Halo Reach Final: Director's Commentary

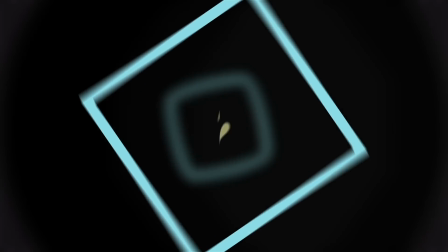I started making these squares, just kind of rotate, and like it's fairly simple when you think about it.
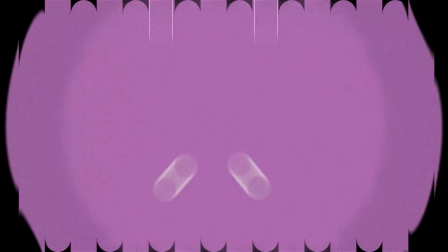It's just squares scaling up and rotating.
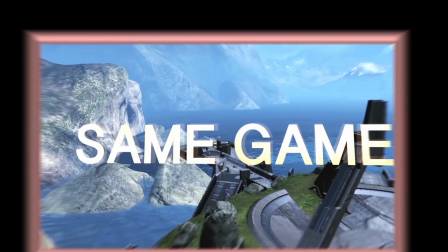But it got me excited about it, and I needed a transition between these two clips to do a same game,
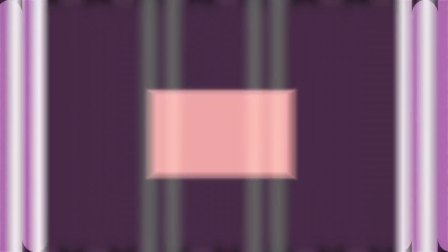and I didn't just want to do random angles, so I went with the animation.
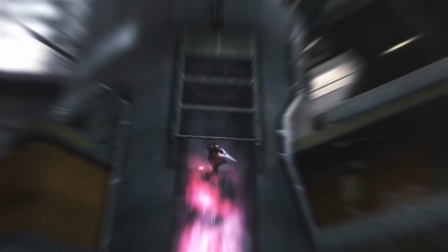This effect is one of my favorites, but I think the thing that I wasn't too much of a fan of was just the fact that,
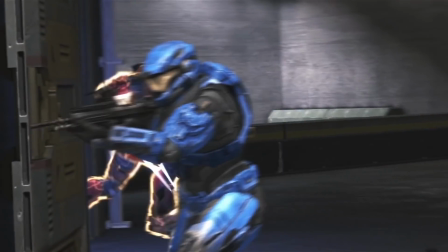and this is nothing against you guys, but a lot of people thought that I just changed the color of the lift,
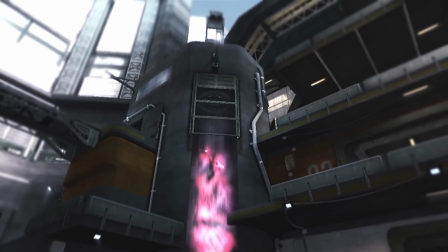but this is actually an effect. Like, this is not just me changing the color,
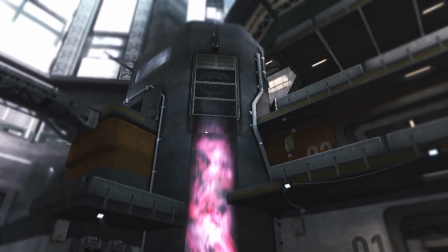this is like some fire that I made using fractal noise and some other effects and had it look up like that,
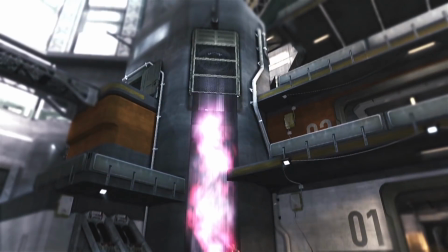and I was just really happy with it. And I just wanted to clarify that, not because I was upset that people said, oh, I'm just changing the color,
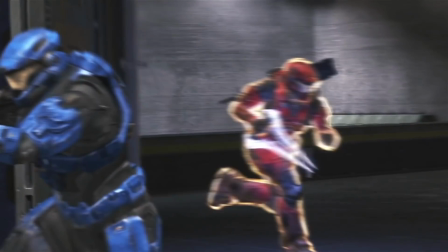but just that I did put a little more effort into it than just changing the color.
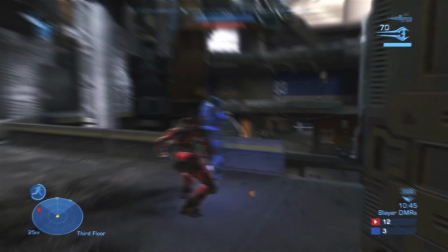But really happy with that. If you ever want to know how to do stuff like that, I could make a tutorial, though it's not that it's too difficult.
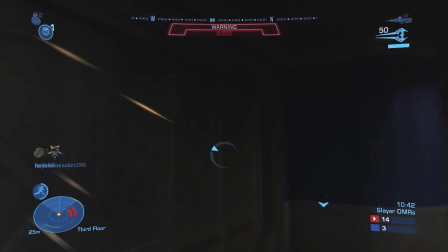It's just that it's really all personal preference when it comes to stuff like that. Now this clip is one of the luckiest clips I've ever gotten,
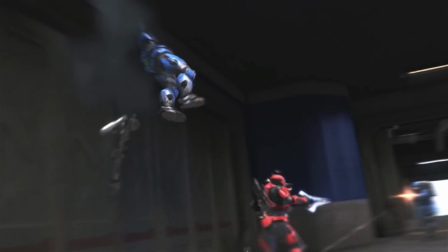and I cannot believe I got this 2-for-1 exterm on Countdown in 2018.
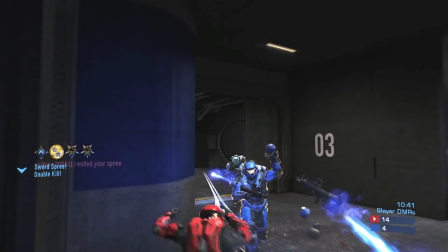Like, that is blowing my mind, but definitely a really lucky clip.
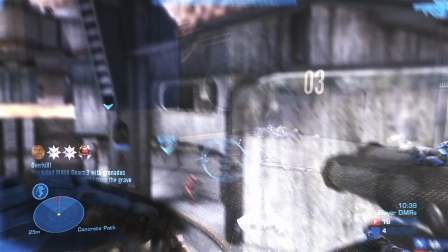Really like the effect here. Again, using the same effect that I used for the fire on the lift.
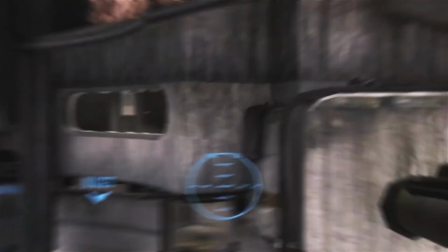And all these clips I placed specifically because I feel like, you know, I listened to this song so many times,
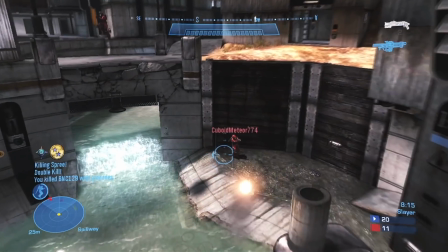probably 100 times, and I wanted to make sure the clips fit where I think they should,
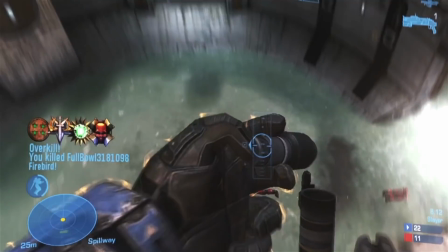both in what kind of clips they were, as far as how good they were, and also just where they fit syncing wise and flow wise.
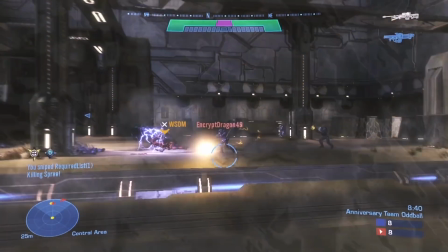Now this clip, this also has a funny story. So this was probably the last clip that I hit for this song when I was finishing it up.
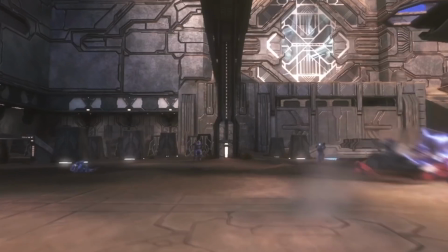And I had this black space right in the middle of the song, and I
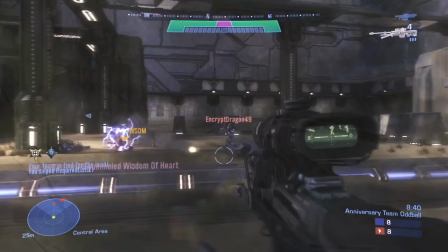was like, okay, I need a quick kind of exterm that's really sick, but that's gonna be hard to hit.
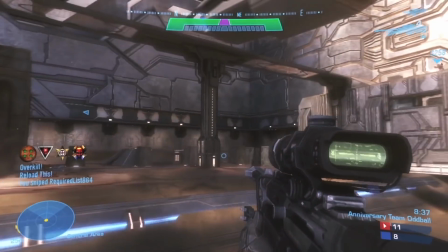And I joined a call, the ENF chat, and I was talking with Sean and a few others.
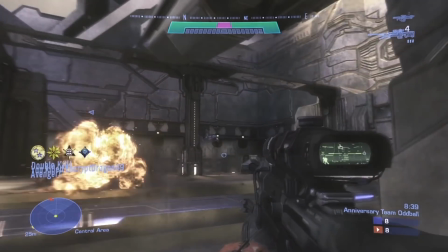I don't remember who else was there, but I know Sean was there. And I told him that I just need to pull a Sean in order to finish the song.
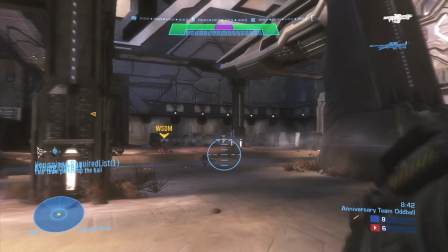What I mean by that was in his Final Halo Reach Montage, his last clip, which he was trying to go for, was a cross-map 2-for-1 no-scope exterm on Hang 'em High.
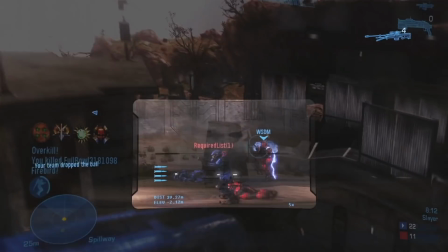And I was like, I just need to pull a Sean, easy. Then, literally like 10-20 minutes later, I get this game and I somehow hit a 2-for-1 exterm on Hang 'em High, which is fairly long range.
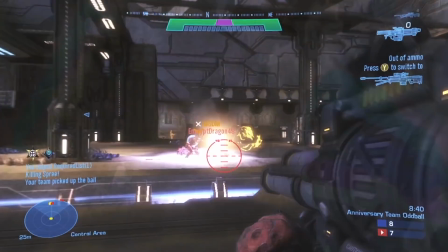It's not as long range as his, but I just thought that was hilarious that for some reason I tend to hit clips when I'm like comparing myself to others.
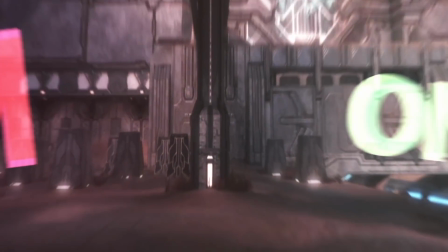Anyway, this transition right here, I'm pretty happy with it. I think if I were to go back right now and change it, I definitely would.
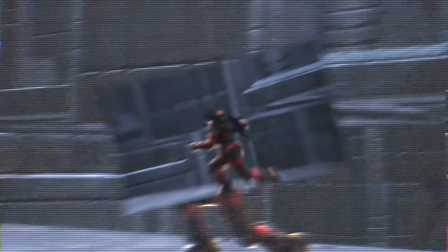I would change a lot of things about it. I would change where the road ends, I would change stuff like that.
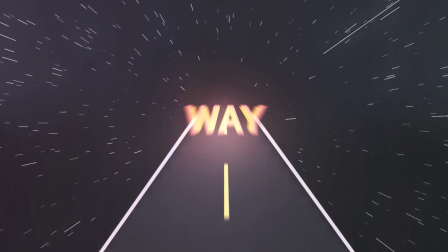But pretty much how I did this was with the main angle, I pretty much zoomed in and scaled it vertically and not as much horizontally.
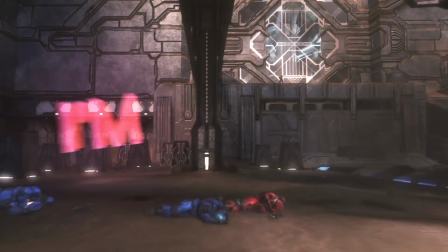So kind of, so the pillar right here kind of forms into the road. Then we've got some of the pillars just showing up.
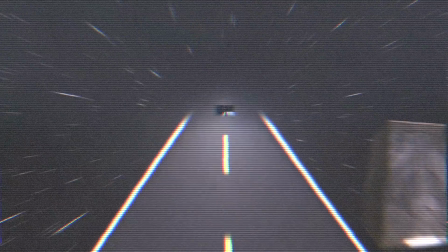I don't know why I did that either. But yeah, this road, I just used shape layers.
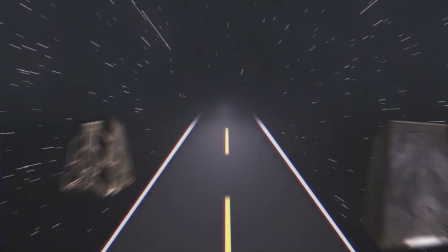I used a few pictures for reference. Not that I really need a reference for roads, but just to kind of know the forms like a tip at the end.
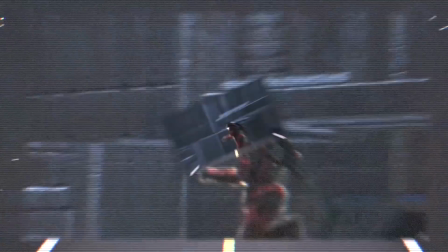When you're looking at a road that's like going down. Yeah, I'm cutting this part out.
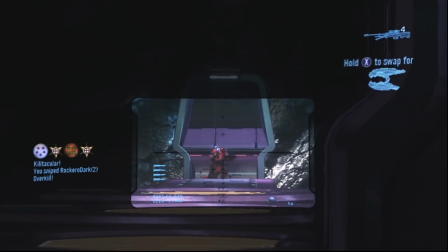This effect is just, you know, some people call it a mask. I just call it a really feathered wipe.
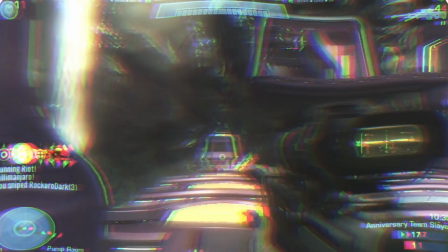It's not really a mask, but this effect right here is pretty much a projector effect, which you can probably find in a lot of softwares.
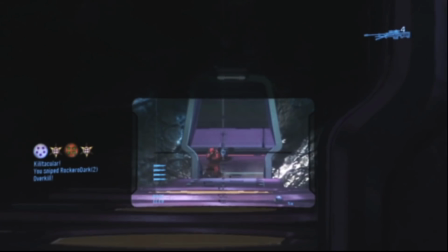So it's just one of those. That's why you see the line and the few white marks that show up.